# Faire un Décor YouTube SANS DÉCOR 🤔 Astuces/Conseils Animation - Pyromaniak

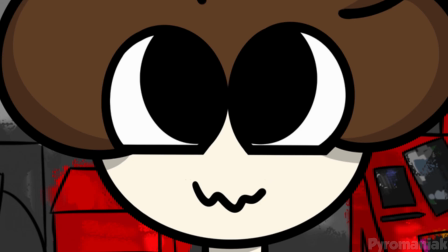0s
Bonjour, bonsoir, c'est Pyromaniac, mais vous pouvez m'appeler Pyro. On va parler des décors de vidéos.
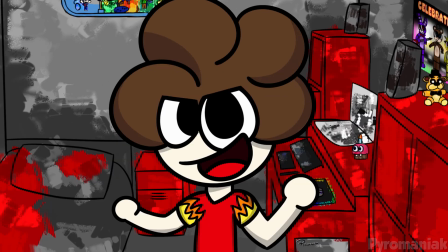5s
Et si vous vous demandez comment créer un décor pour ma chaîne et que vous avez besoin de conseils et d'idées, vous tombez bien, allez c'est parti.
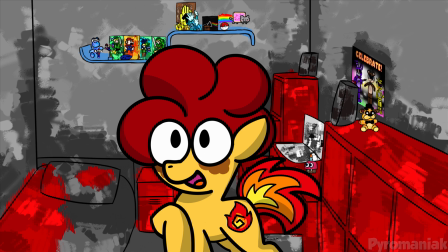13s
Déjà, nous les gens qui font de l'animation, c'est différent de ceux qui se filment avec une caméra, parce que notre décor, il n'existe pas vraiment.
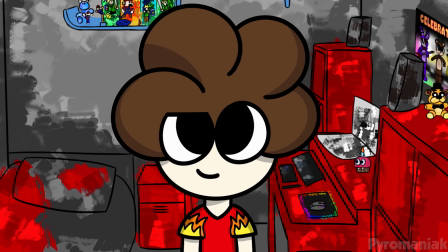20s
C'est un fichier dans notre ordinateur. Mais sachez que mon décor dessiné est ma réelle chambre.
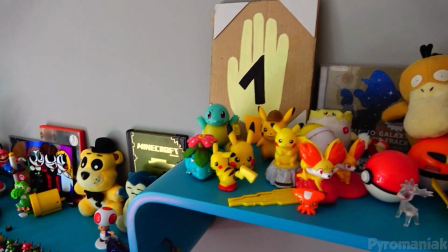25s
Donc j'ai bien dû bâtir physiquement quelque chose pour faire ce dessin.
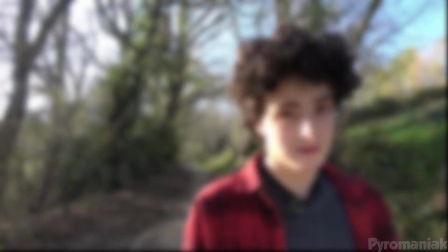30s
Notez que, en dehors de YouTube, j'ai quand même pas mal d'expérience avec des vidéos filmées à la caméra.
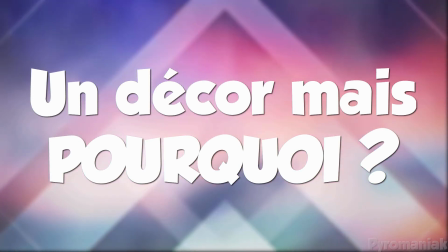35s
Un décor, mais pourquoi ? Le décor du YouTuber va le représenter lui.
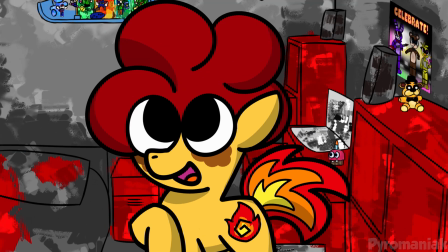41s
On va y retrouver son univers, ses goûts, ses couleurs. En fait, le décor est le vidéaste.
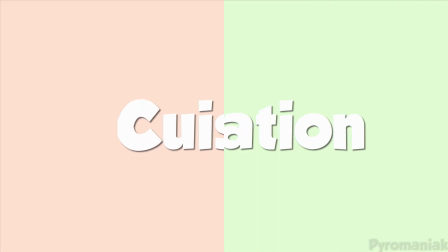47s
Il va falloir que le décor soit adapté au type de vidéo que vous voulez faire et au type de personne que vous êtes.
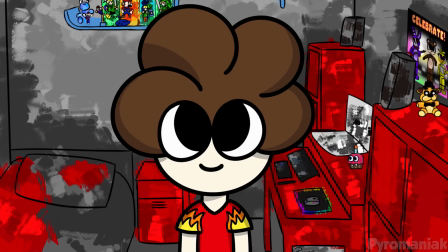53s
Il doit vous correspondre et être identifiable parmi tous.
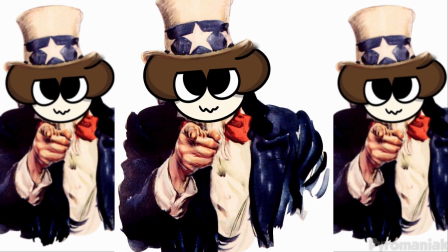56s
Du coup, quand quelqu'un va regarder votre vidéo, il va pouvoir mieux vous connaître rien qu'en jetant un œil à ce qu'il y a autour de vous.
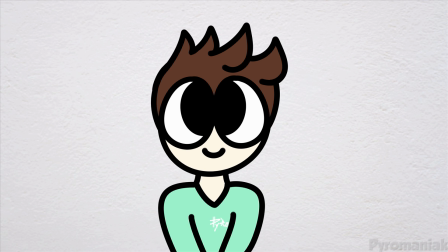63s
Au contraire, si votre décor est un mur tout gris ou encore la fenêtre de votre chambre, les spectateurs feront moins connaissance avec la personne qui regarde.
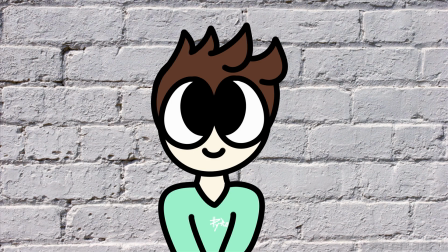71s
Mais justement, ce décor tout gris ou encore un mur de briques, c'est pas forcément mauvais.
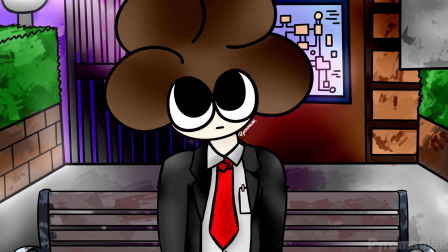76s
Si vous voulez être neutre et un peu plus pro, tout simplement, décor est égal ambiance.
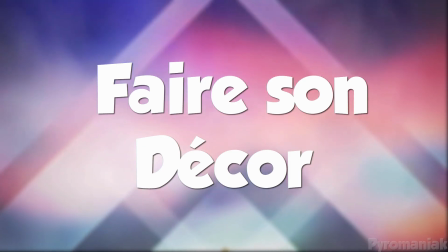82s
Décor est égal YouTuber. Faire son décor. Placer la caméra.
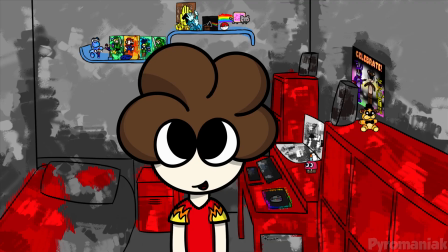87s
Déjà, on va voir où est-ce qu'on place notre caméra.
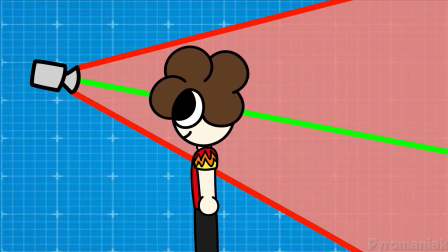90s
Si vous filmez depuis votre bureau par exemple, vous allez avoir moins de place à couvrir que si vous placez votre caméra en haut d'une étagère.
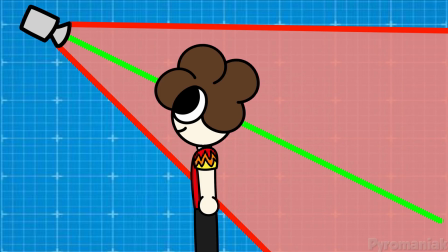98s
Mais ça dépend de la pièce et de la façon dont vous allez vous cadrer. Moi personnellement, c'est un grand angle en plongée, du coup on y voit beaucoup de choses.
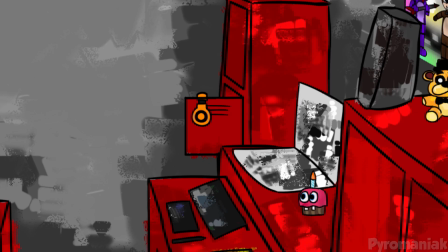106s
Alors que la vue que filme ma webcam de mon ordinateur, ici, donne une partie beaucoup moins décorée de ma chambre.
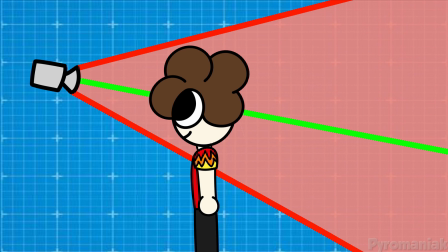113s
Repérez l'espace à couvrir par rapport à comment vous allez poser la caméra. Webcam, toute la pièce, ou juste sous votre couette, comme dans l'une de mes autres vidéos.
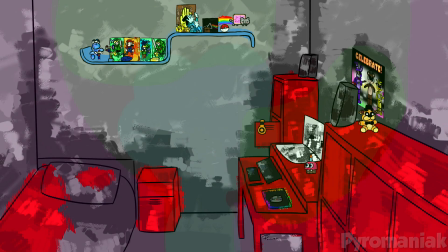122s
Comment créer son décor ? Si on prend mon exemple, j'ai choisi de créer mon décor en trois parties.
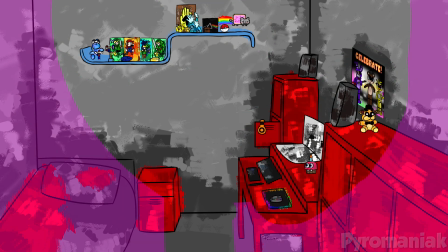128s
Un fond chargé d'éléments, les bords à gauche et à droite épuré pour ne pas faire trop charger, et une place centrale pour m'y mettre.
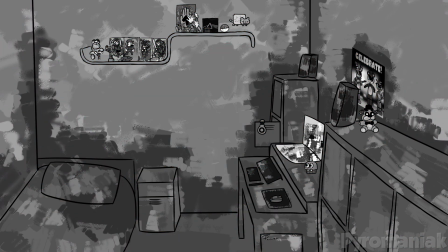135s
Je suis parti sur deux couleurs dominantes, le gris et le rouge, pour assortir avec mon personnage. Puis un peu de bleu pour bien démarquer l'étagère, et les éléments du décor d'autres couleurs pour les faire ressortir.
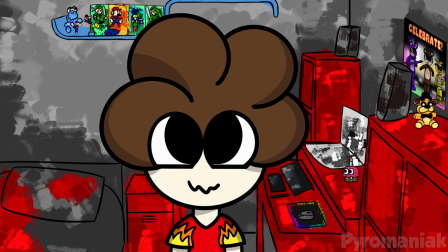146s
Un décor unique et identifiable. Mettez dans votre champ tout ce qui fait partie de votre univers, mais aussi des univers dont vous êtes fan.
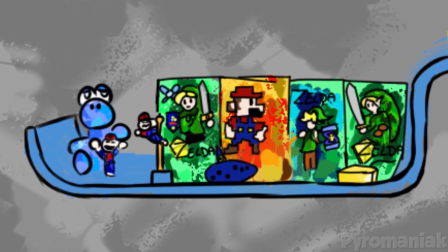155s
Voyons voir, sur l'étagère on retrouve beaucoup de Nintendo par ici, du Mario avec le Yoshi, des mangas Zelda, l'Ocarina du Temps.
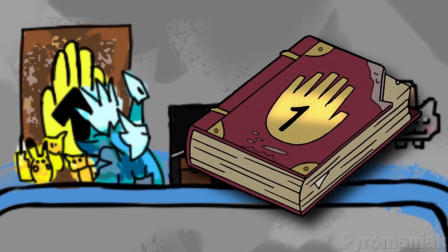162s
Par ici, il y a un peu de tout avec le premier journal dans Gravity Falls, du Pokémon,
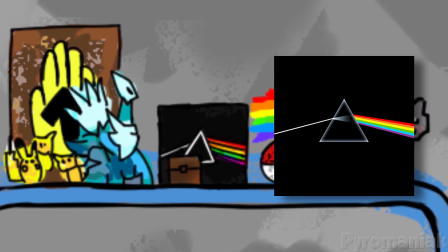167s
l'album The Dark Side of the Moon de Pink Floyd, un coffre de Minecraft et le Nyan Cat.
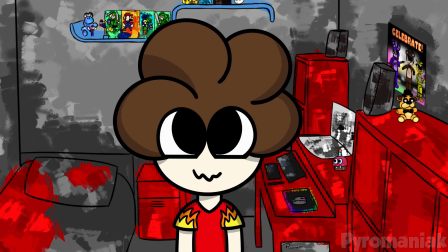173s
Si vous demandez où est-ce qu'il est passé depuis toutes ces années, il est là. Je le nourris, il squatte ici, il y va bien.
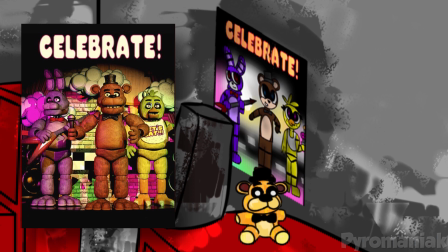179s
Alors ici, c'est du Five Nights at Freddy's avec le poster du 1 et une peluche de Golden Freddy.
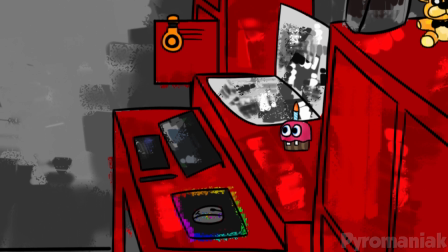184s
Et ça, c'est mon matériel, tablette graphique, casque, ordi, avec le cupcakes de Five Nights at Freddy's encore une fois.
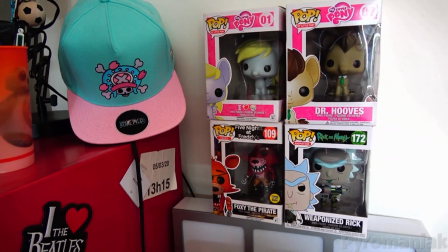190s
Quand on regarde ma chambre dans la vraie vie, on se rend compte qu'elle est vachement plus chargée que dans le dessin.
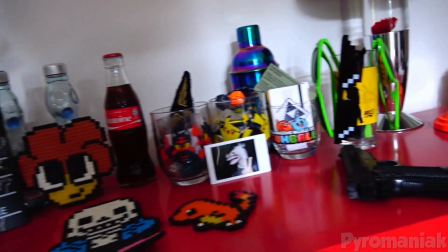195s
Parce qu'entre temps, je vis ici, c'est-à-dire j'achète des trucs,
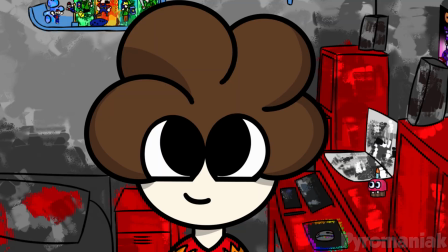199s
les objets changent un peu de place. Je pense que quand j'aurai le courage, je vais faire une troisième version de mon décor en ajoutant plein de ces éléments.
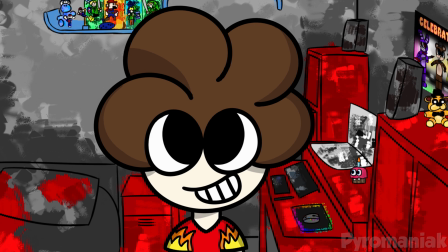206s
Après, quelque chose qui marche très bien, c'est les décors progressifs, c'est-à-dire qu'ils évoluent au fur et à mesure des vidéos.
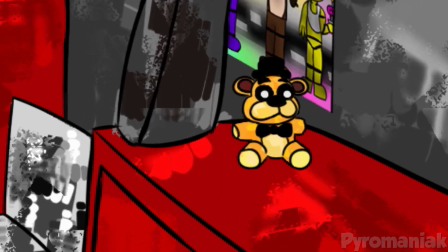212s
Par exemple, si le YouTuber fait une vidéo là où il fabrique une peluche, si dans les prochaines vidéos on voit cette peluche en fond, ça marque une progression.
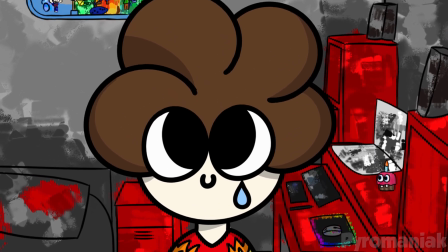220s
C'est un peu comme si vos vidéos étaient une grande histoire que vous racontiez. Après, n'oublions jamais qu'il y a toujours une exception.
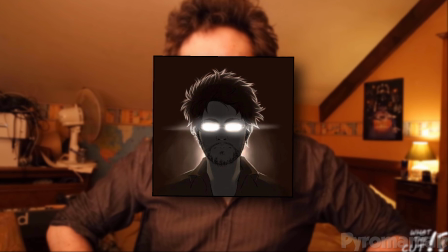226s
Par exemple, Antoine Daniel, le créateur de What the Cut, lui n'avait pas de décor, mais finalement, il est quand même devenu iconique.
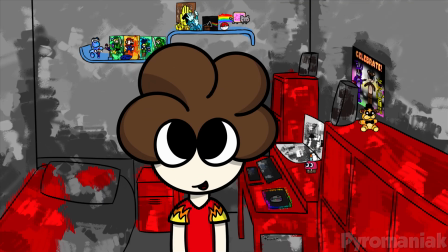233s
N'oubliez pas, faites un décor à votre image. Et en plus, si c'est votre chambre, ça vous encouragera à la ranger pour pouvoir tourner une vidéo.
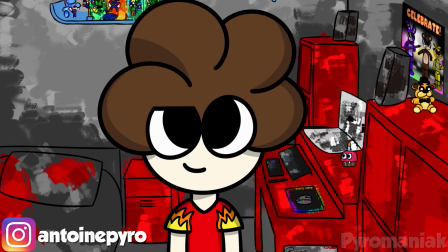241s
Si vous aimez mon travail, abonnez-vous, dites-moi ce que vous en pensez dans les commentaires et un grand merci d'avoir regardé la vidéo.